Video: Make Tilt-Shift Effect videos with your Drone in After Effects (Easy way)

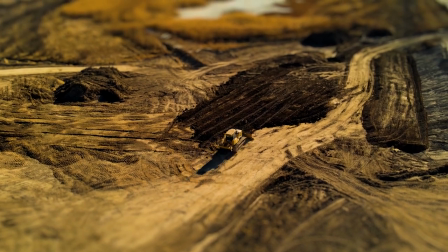(0:00)
All right, today what we're going to do is learn how to do a tilt shift effect video.
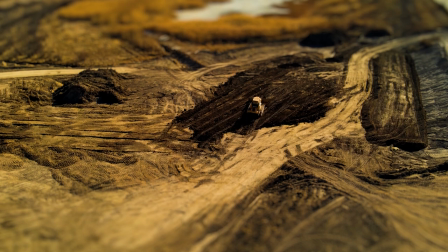(0:04)
Stay tuned.
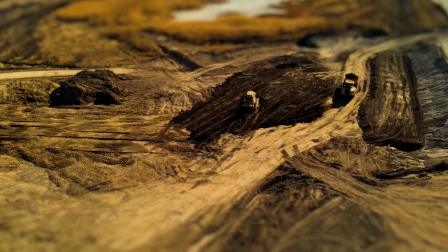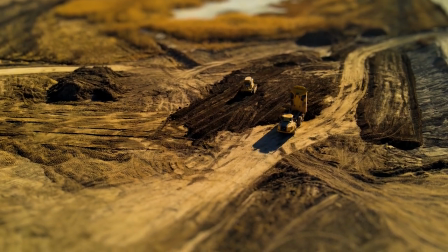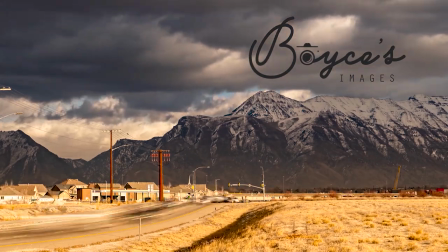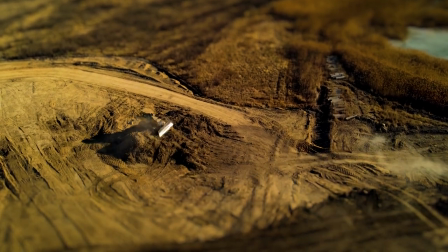(0:32)
Okay, these are called tilt shift videos or tiny town or miniaturized scale model, whatever you want to call it.
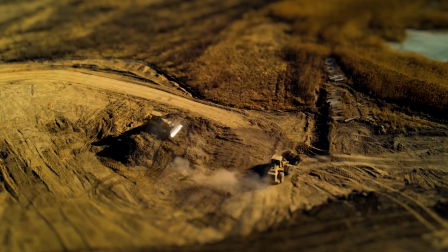(0:39)
But what we do is just make it look like it's a toys or toy people in a stop motion animation.
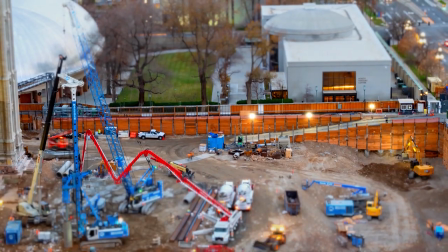(0:48)
And here's some examples. It works best if you're shooting from above.
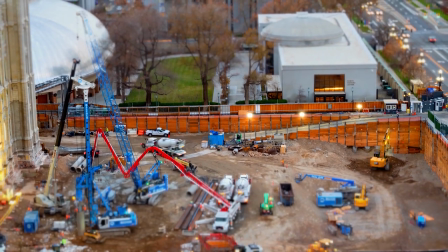(0:53)
So what you're trying to do is mimic the effect of looking down on a scale model.
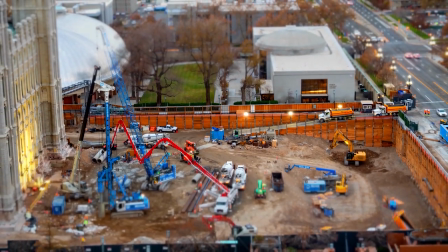(0:58)
It's not real. And doing stop motion video where you take a frame, move one frame ahead, take another frame.
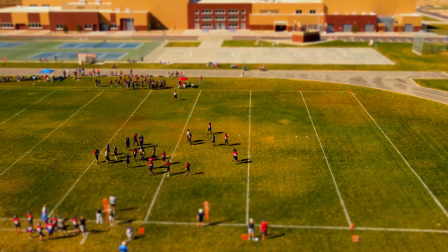(1:09)
And this is the effect you get. I'm gonna make it so that you have a composition in After Effects, and whenever you have this kind of footage, all you have to do is drop it in there and you automatically get this effect. You don't have to do it the whole process over and over again. So here's some hints of what you wanna do.
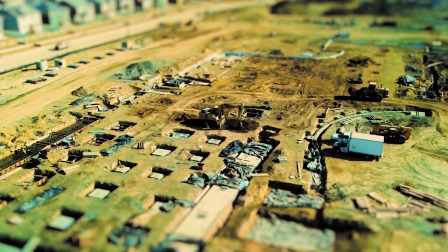(1:25)
You want to look for a busy scene with a lot of movement. I like construction scenes, I like crowds, sporting events, busy streets.
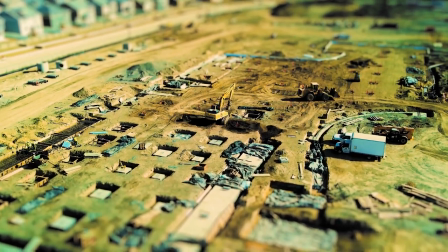(1:32)
You want to shoot from a high elevation looking down. So drone is perfect.
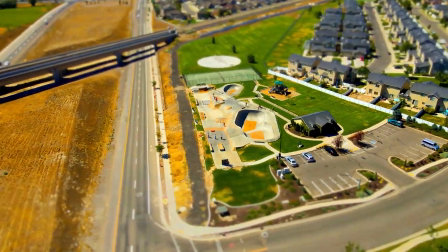(1:37)
You look down, you want to catch the shadow, you want to catch the movement of things going by.
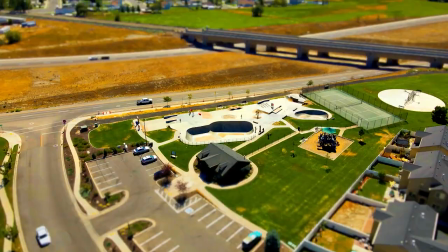(1:42)
It's usually better if you're stationary. When we circle like that, I don't think it looks as good, but it's up to you.
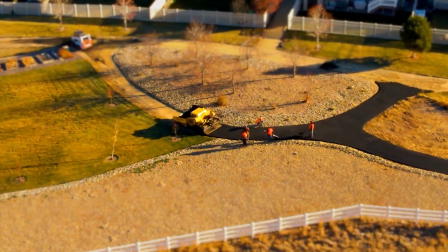(1:50)
I've experimented with all kinds of things. And you also want to break some of the rules of video that you normally keep.
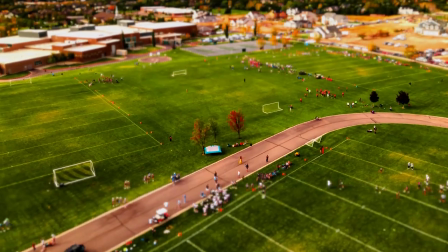(1:59)
So you want to shoot at a high shutter speed. You don't want to follow the 180 degree rule, because if you shoot at a high shutter speed,
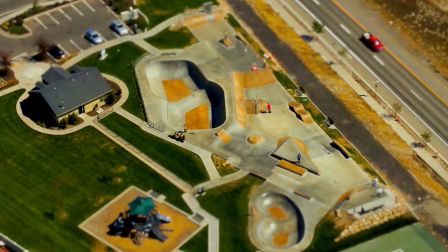(2:07)
things are going to be sharper and you don't want motion blur on this one.
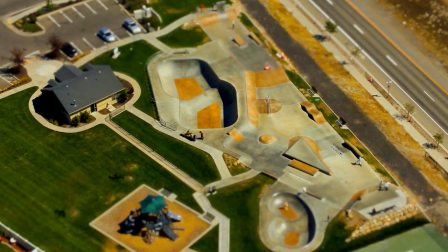(2:11)
You want it to be a little bit jittery so that it gives the proper effect. We're also going to speed up the video after we take it.
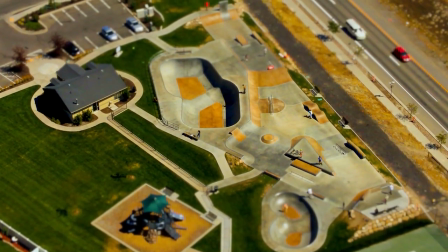(2:19)
So in this one, instead of, you can use a time lapse and that's fine.
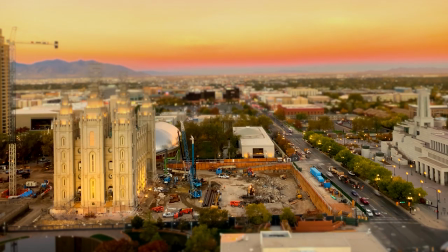(2:23)
But in this one, a lot of times I'll use video and then speed it up, make it choppy on purpose,
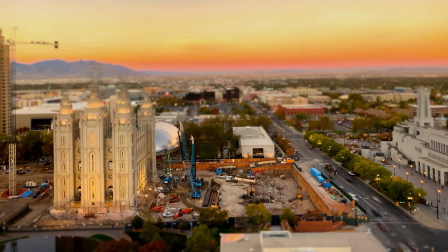(2:32)
because our mind tells us that small things ought to be moving faster than big things.
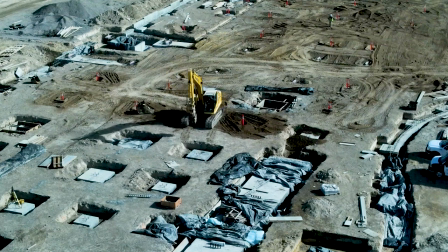(2:39)
So that's what we're gonna do.
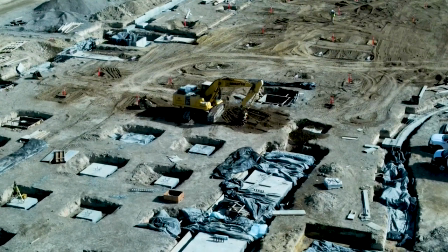(2:45)
Okay, here we go. Now, what you're gonna do is shoot at a high elevation.
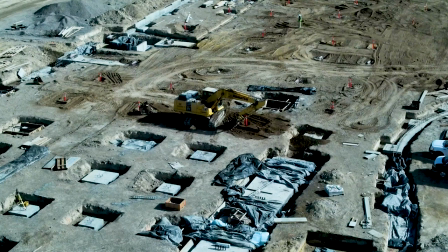(2:51)
If you're in a drone, you want to shoot between 80 and 150 feet up in an angle so it looks like you're standing over a miniature scale model looking down.
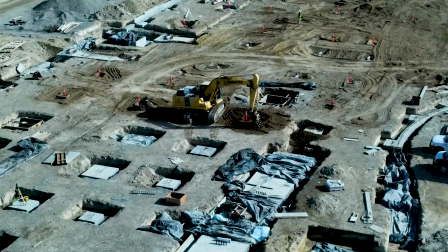(3:04)
Also in this genre, the sets are often oversaturated with bright lights and harsh shadows.
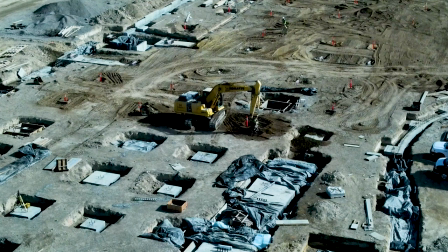(3:09)
So go ahead and do it in the middle of the day. And so you get the shadows, and then we're going to oversaturate it.
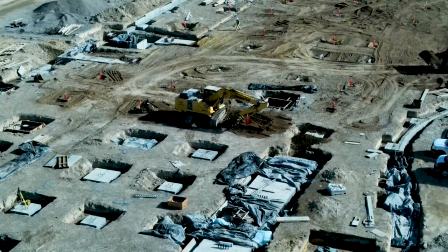(3:16)
What you want to do is hover for about 2 minutes,
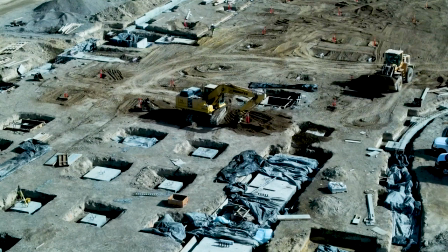(3:20)
looking down at about a 45 degree angle with the gimbal and at a high shutter speed, as I mentioned.
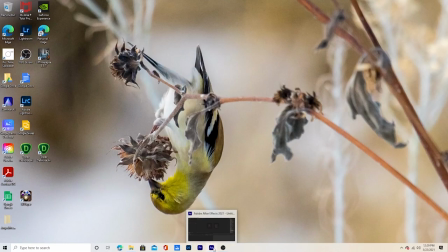(3:27)
Then you want to bring your footage into After Effects.
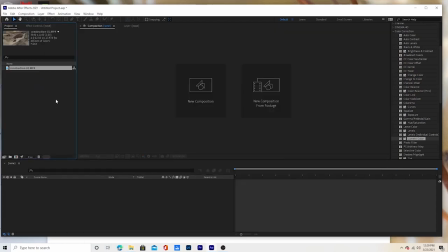(3:33)
I've got one here, so we'll bring it over and take that and make a new composition.
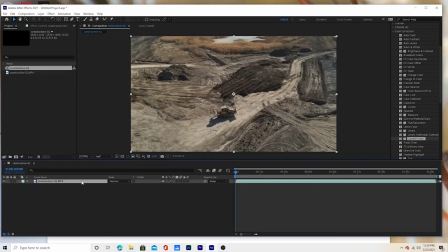(3:41)
And from that composition, if you right click on it, go to
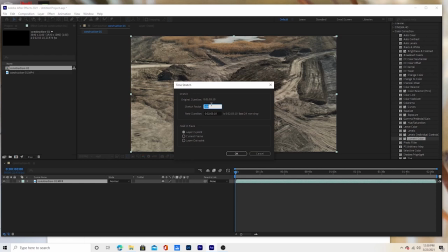(3:46)
time and then time stretch, and put in there, try something like somewhere between 10 and 15%. So I want about 13, 14 seconds. So 11 works good for this clip.
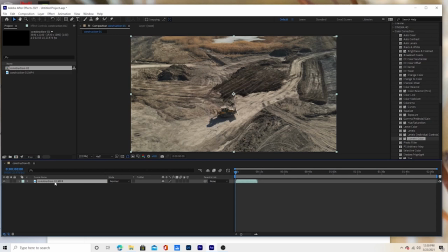(3:59)
And when I select that, it's going to go down to 13 seconds. So I took 2 minutes and went to 13 seconds.